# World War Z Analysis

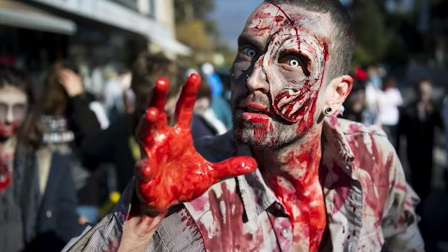(0:04)
Zombies. You see them everywhere. They're in your favorite movies, TV shows, and video games.
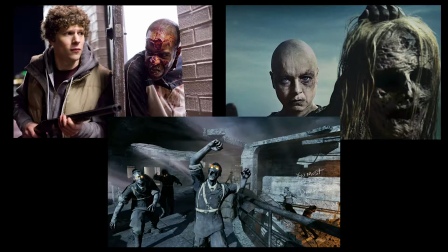(0:10)
Today we will be analyzing the zombie horror film World War Z.
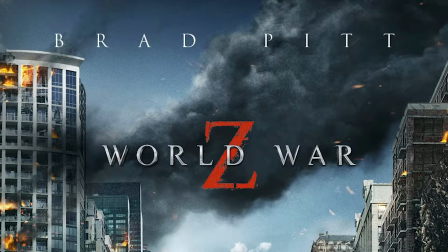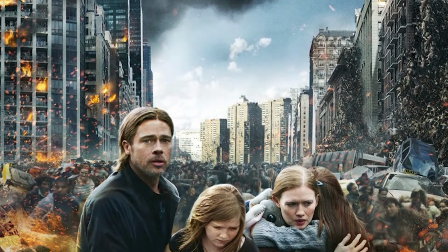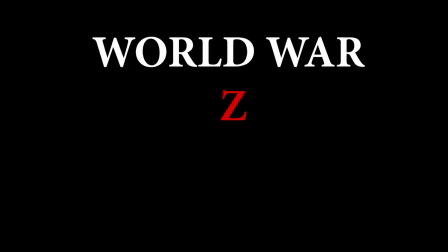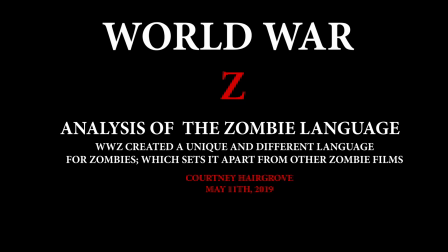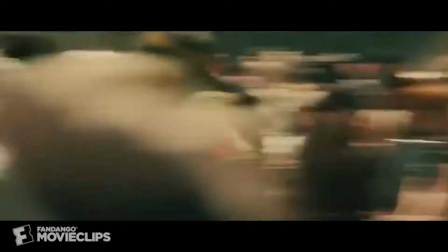(0:37)
Let's start off with a quick summary of what World War Z is about.
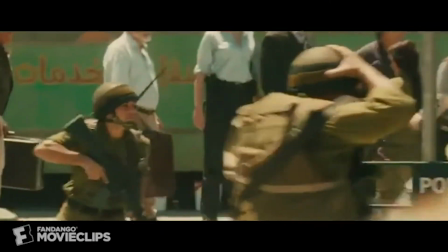(0:41)
World War Z is an apocalyptic horror film where the main character, Gary Lane, helps the world survive the zombie apocalypse.
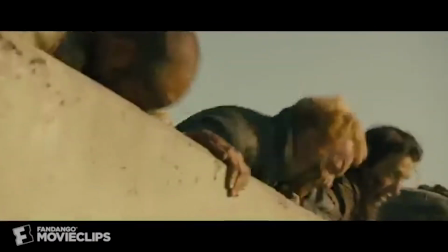(0:49)
Throughout the film, we hear tons of diegetic and non-diegetic sounds.
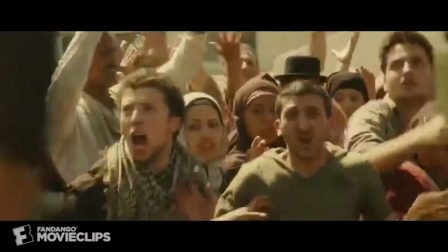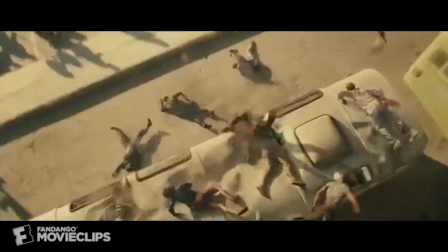(1:00)
We learn a lot about the main character, Gary, because of the dialogue and the sound effects throughout the film.
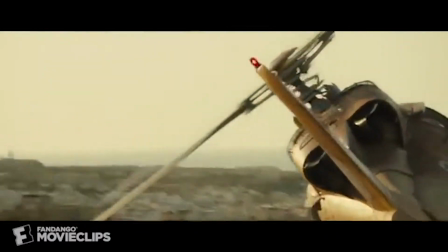(1:07)
Besides the main character, we must focus on the other main characters of this film, the zombies.
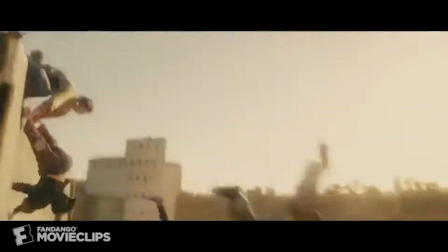(1:13)
Although we may not get to personally know who the zombies are, we're able to get an idea of who they are because of the unique sound effects they make.
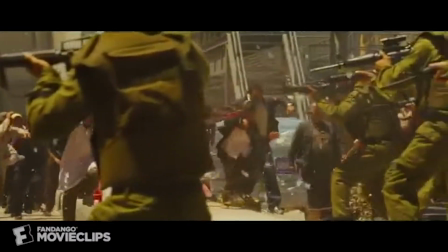(1:26)
Throughout this analysis, we're going to focus on the non-diegetic sound effects that were created for the zombies.
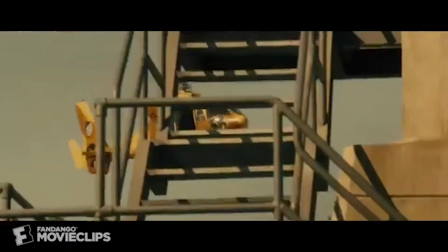(1:32)
The language that these zombies speak is what sets World War Z apart from any other zombie film.
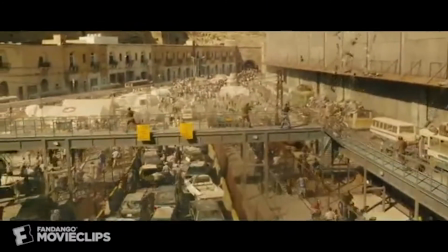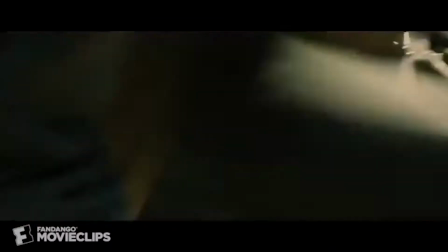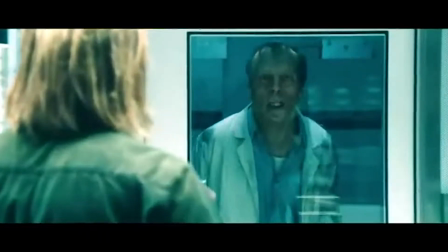(1:53)
The unique sound design and effects put on these zombies is what sets World War Z apart from every other zombie movie.
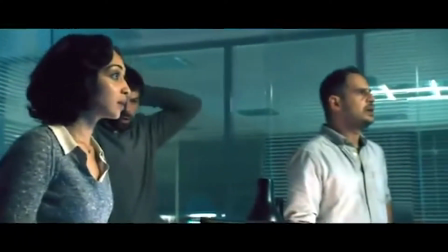(2:00)
Throughout other zombie movies and shows, such as Zombieland and The Walking Dead,
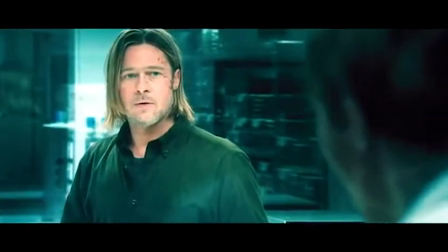(2:04)
we come to understand that the zombie language sounds something like this.
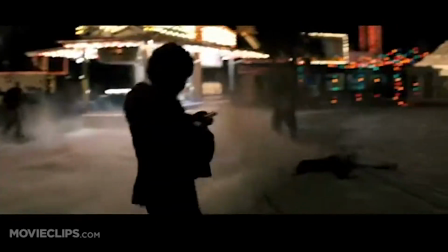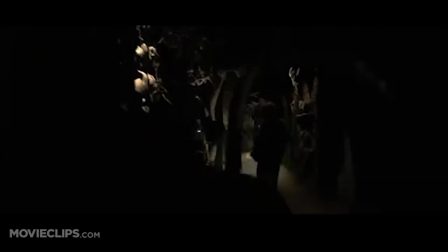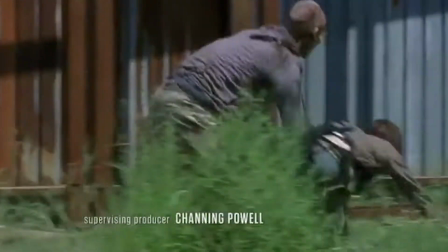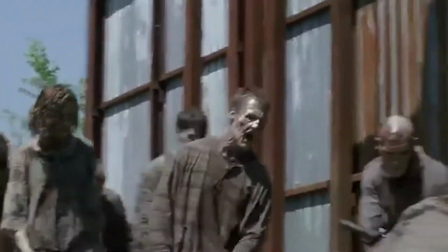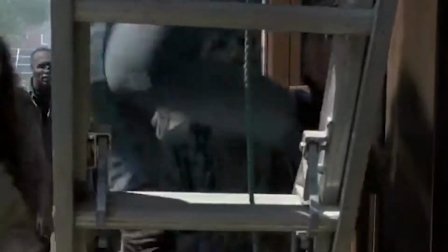(2:53)
Here you can understand that in these clips, the zombie language and dialogue is much more demonic, aggressive, and angered.
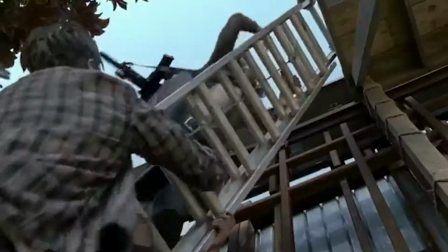(3:00)
The audio engineers of this movie ensured that the zombie language was deeper and sounds if they were going to attack.
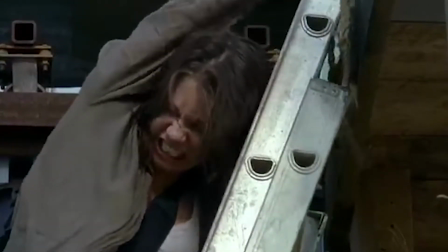(3:07)
In addition to the zombie noises that the engineers created, they also added heavy non-diegetic noises to these scenes.
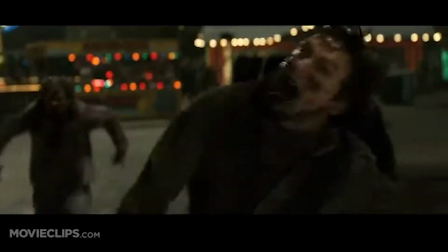(3:17)
Looking back at the Zombieland scene, you notice that there is loud background music and non-music instrumentals.
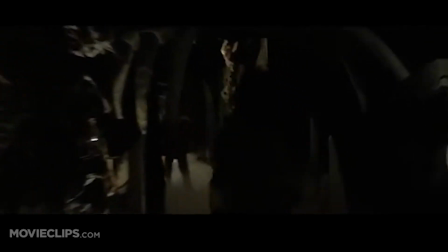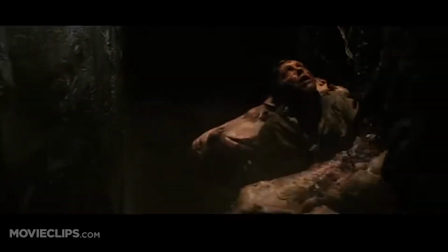(3:33)
They added these to create emotions and tension. The same thing goes for The Walking Dead.
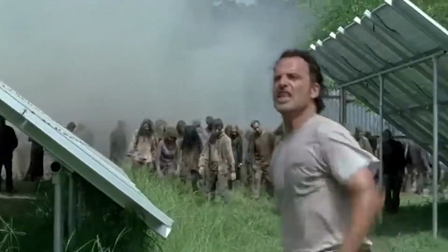(3:38)
The engineers created tension sounds that increase as the attack becomes more and more intense.
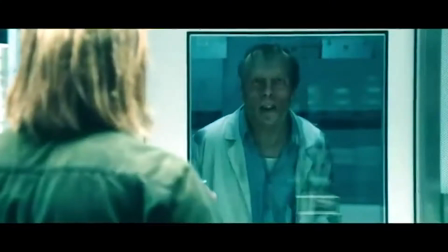(3:45)
Now let's compare this to our film World War Z. In this scene, we are really able to focus solely on the zombies' so-called dialogue.
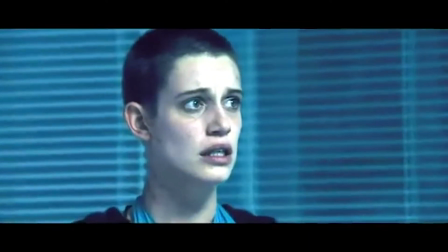(3:53)
During this clip, Gary is in a lab filled with medicines, drugs, and infections.
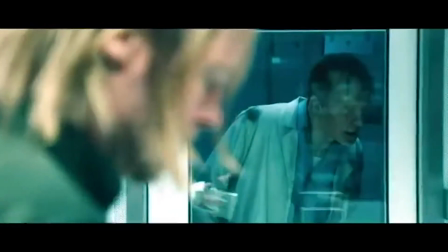(3:58)
When the zombie makes his way to the room, we are finally able to get a sense of what the zombie dialogue sounds like close up.